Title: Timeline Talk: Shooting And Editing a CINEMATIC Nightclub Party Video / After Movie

Today we are going to be talking about my top five favorite techniques that I am constantly using to make the most insane nightclub slash festival recaps.
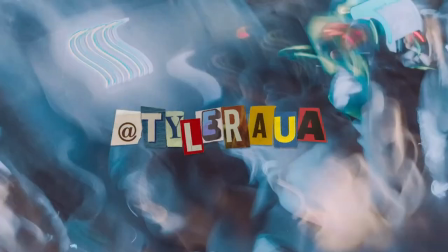What's good guys, welcome back. Today I'm going to be breaking down this exact video from the ground up.
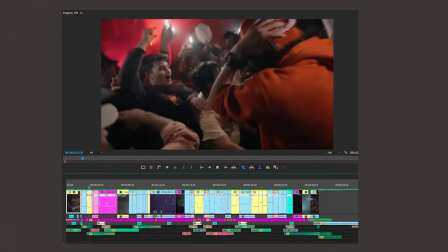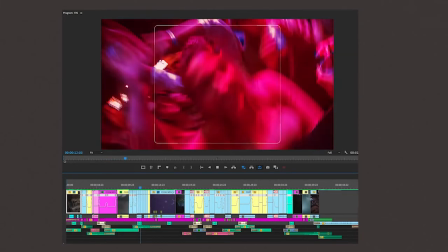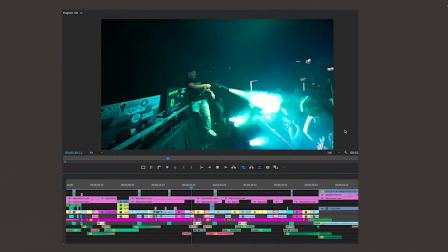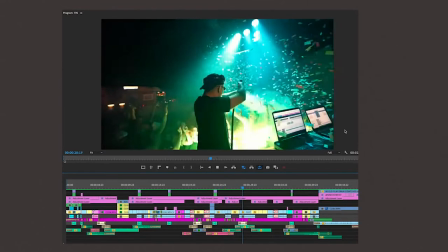Sometimes something about a video just feels right. I'm going to explain why that is with the introduction to this video. The intro is usually considered the first 10 to 15 seconds right before the drop of a given song. Now, within this time frame, you have one goal and one goal only. This being to grab the viewer's attention. This is how I did it and how you can do it too. Showcase the venue slash atmosphere.
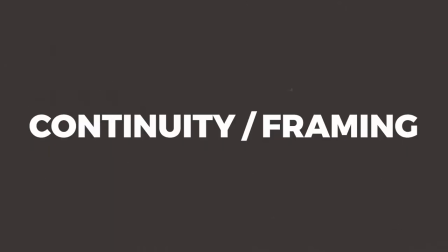Was it packed? In-camera transitions, continuity and framing, speed ramping, dope title sequences, editing to the beat of the song, sound design, and shot variation. I try to incorporate these effects slash concepts every 10 seconds of the video. This helps to keep the viewer engaged and interested in the video. Let's hop inside a Premiere Pro and break these down.
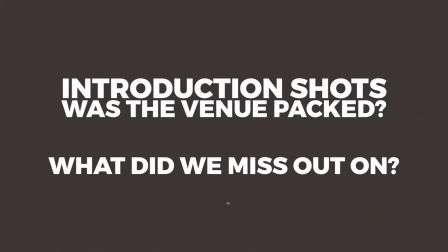Showcasing the venue and only including your best shots is really going to reel in the viewer.
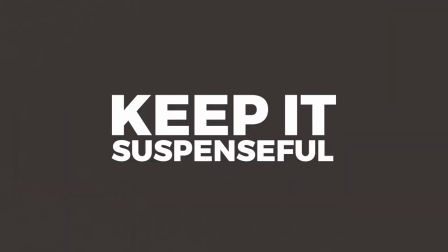Here it's key to show the viewer what they missed out on without giving too much away. A great example of that is here how I was able to combine a total of two shots,
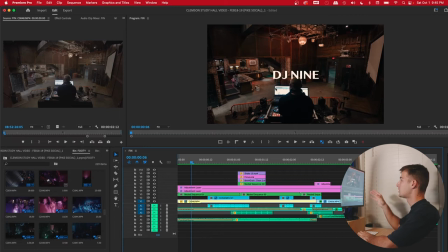one with the venue being empty, and then from that same position almost like four or five hours later with the venue packed.
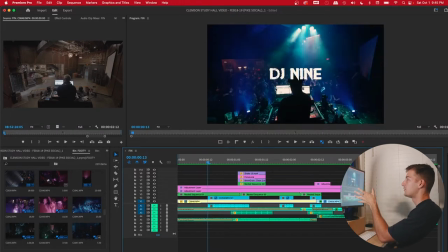So you can see there's not Not that much of a difference, I kind of just added these on top of each other and moved the frames around until they basically matched up with one another. But this is a great example to show the viewer what they missed out on. It went from empty to packed, why weren't you there? Adding to this, you want to showcase a variety of different shots and angles like I did here.
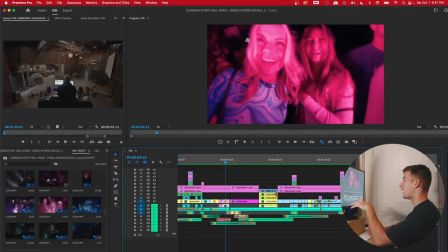Showcasing the name of the venue, being inside of the crowd, being on the stage filming down at the crowd,
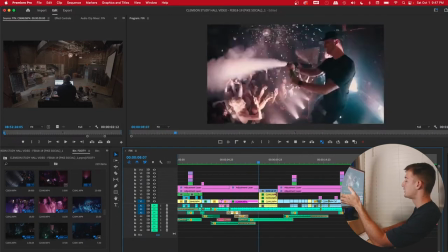being on the stage towards the left hand side of the DJ, being back inside the crowd again on the stage,
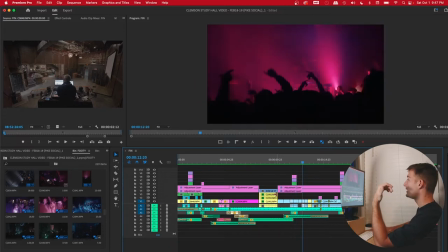being all the way in the back of the crowd, being behind the DJ, back of the crowd again, but way further back this time,
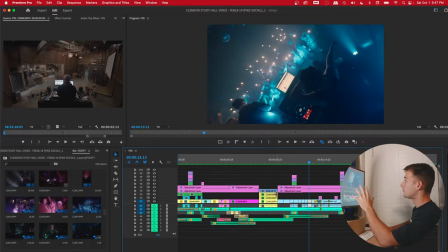all the way behind the DJ, but standing on a ladder to get this shot with everybody with their phone lights on to really showcase how massive the venue is.
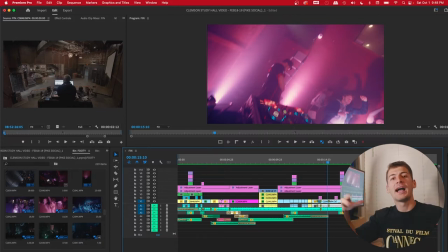You'll see more examples of this throughout the video, but most of these shots should be captured really wide and establish the venue scene and what the viewer can expect from the rest of the video.
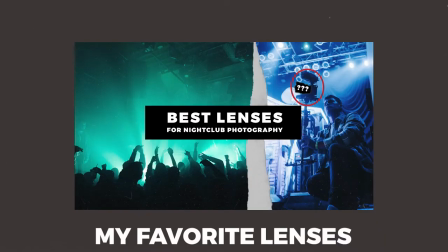I would suggest shooting around 24 millimeters less a little more is totally fine or you can include a drone shot something that's wide and tells the story further something that sets the scene.
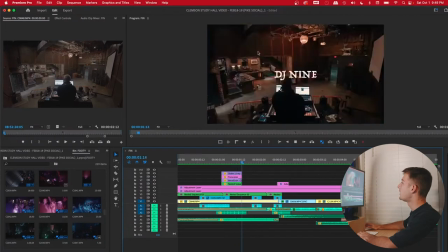Now we can talk about a different approach on the title sequence that I did. As you can see here the name of the DJ is constantly going around in different fonts once again just trying to capture the viewer's attention and not just include your basic static title that you see in every other video.
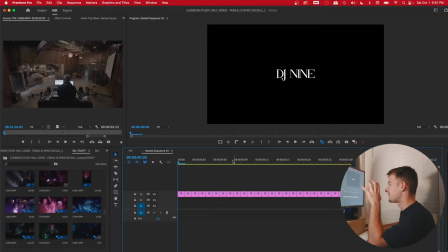How I was able to do this is exactly how you think.
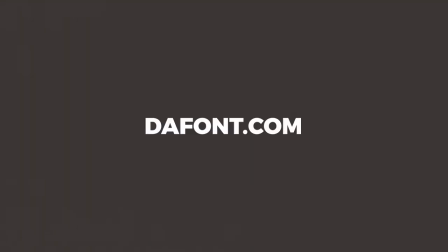I basically just copied the name of the title and did it in a whole bunch of different fonts and yeah this takes a bunch of time
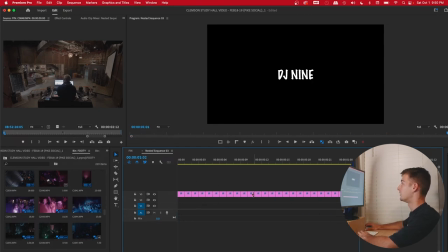but it does create a really neat effect once you pull it all together and because that took like 10-15 minutes to do what i did was
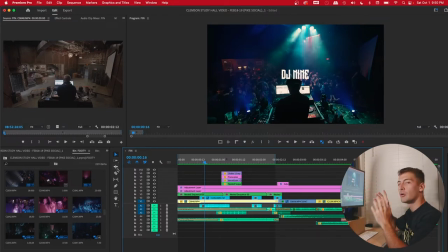put those 15 different title frames frame by frame so only one frame long each to give that rotating effect then we took a little break and then i just pasted that same title sequence once again so it didn't really just seem like they repeated. We got a little break in between. Just a cool and different way to grab the viewer's attention. Speaking of which, camera transitions do the exact same thing and they're one of my favorite effects that I use throughout every single video.
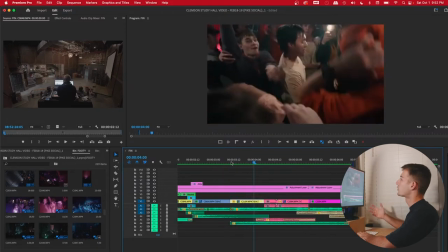An example of that would be this right here. What we're trying to do is create continuity and flow.
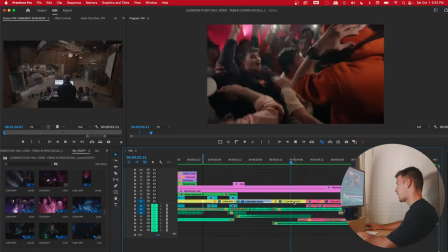This shot is speed ramped, so the next shot is speed ramped, and so are the other ones.
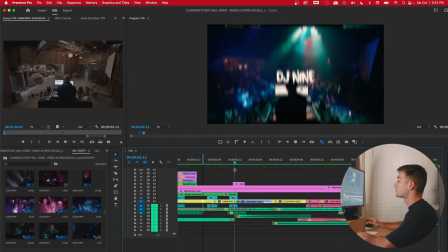But while that's going on,
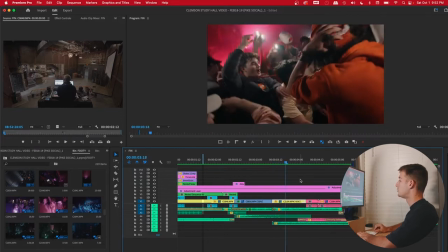we can also see that starting here we start to zoom in to the shot and then in this shot we zoom
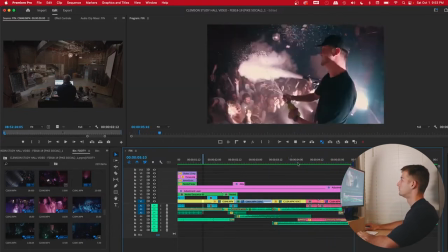in as well creating continuity and flow another example of
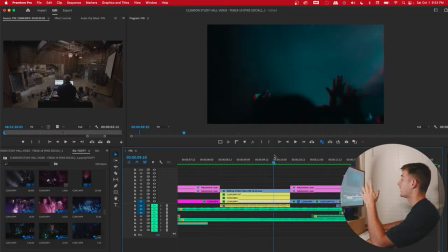that would be here where we can see hands in the air so the next shot we see
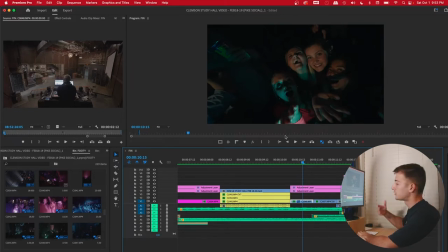something again with hands creating that continuity and flow here we can see that again
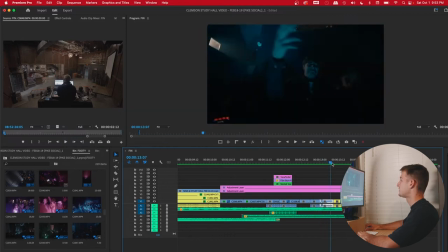hands in the air something with hands and then again the DJ with their hands.
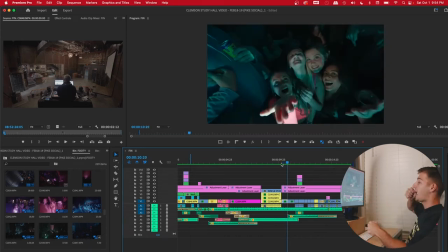Here's another example of an in-camera transition. We're rotating the camera backwards so in the next shot we rotate the camera backwards as well.
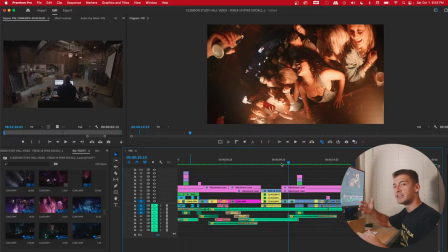Now these aren't back-to-back shots that I got live at the event but rather when I got back to post-production I noticed that there was continuity and flow between these two shots so I stitched them together. This entire video is honestly a really good example of in-camera transitions because throughout the entire video I'm really moving my camera. I want to show you guys what it looks like when I'm capturing this footage at the venue and how I'm moving my camera with the actual raw footage but before I do that I want to explain that at all costs I'm trying to avoid jarring or abrupt cuts. This is gonna turn the brain off from wanting to continue watching the video. This is what some of the raw footage would look like.
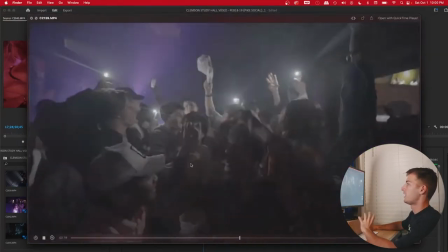Moving from left to right. Moving the camera to the beat of the song. Here we can see another example of how I follow the motion.
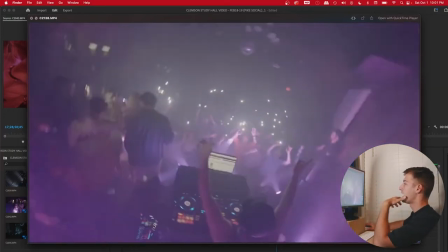Moving the camera with the hands of the DJ left to right. And then following the beat of the song.
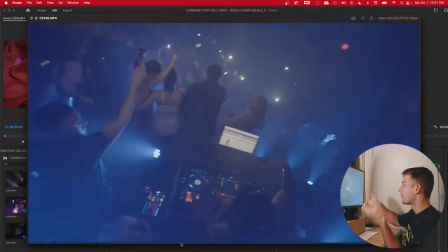Zooming in and out, moving left to right, adding some whips and pans. Dope. Now we can talk about continuity and framing. I mentioned it previously, but now I want to break it down in its own section. For example, if a shot is moving forwards, the following shot should be moving forwards. This makes it easy for the brain to expect what's going to happen next and wants it to continue watching because it's easy.
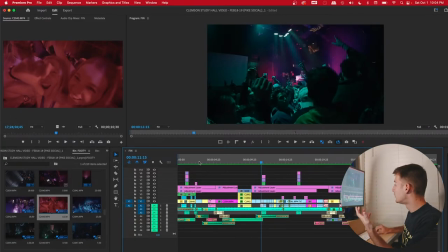For example, here, the camera's moving backwards. And in the next shot, again, the camera is moving backwards.
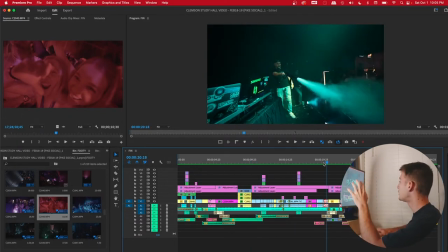A great example of continuity here, we see the smoke machine going off. So in the next shot, we see a smoke machine again.
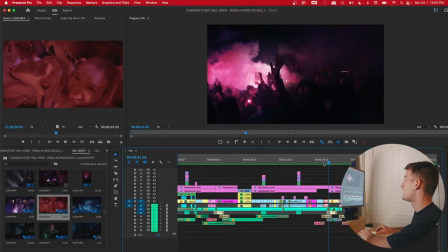This one is kind of following, and I planned that purposely, that where the smoke last was blowing into the camera, it's passing on the next frame so it kind of looked like even though it was just me filming that I got the smoke from both different angles when in reality I just stitched
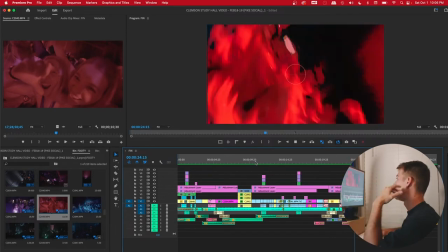it together in post like I mentioned previously if we see hands in the air the following shot should be hands in the air hands once again
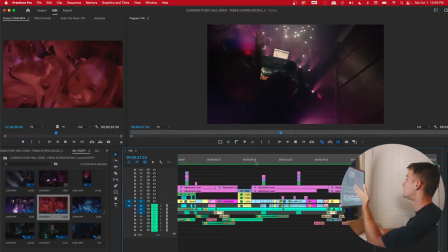hands hands in the air and then lastly since those shots were all continuous and they were all similar now we can break it up with something cool
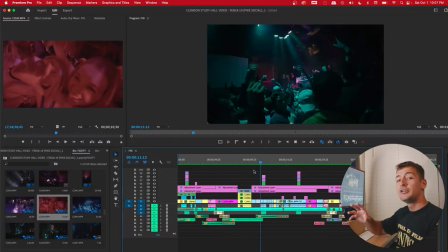like this shot here. Confetti in the air, smoke cannon going off. Lastly, you can tell through a bunch of these shots that I'm trying to keep the focus in the center of the frame.
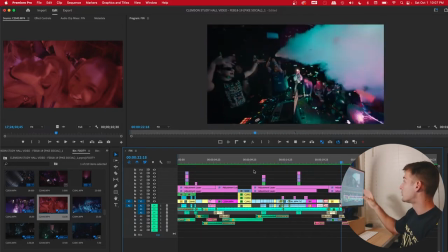This again is making it super easy for the brain to watch and want to continue watching. However, an example of what not to do is have someone in the center of the frame and then in the next shot, put someone here in the right hand corner, which naturally is going to make your eyes shift and look up here.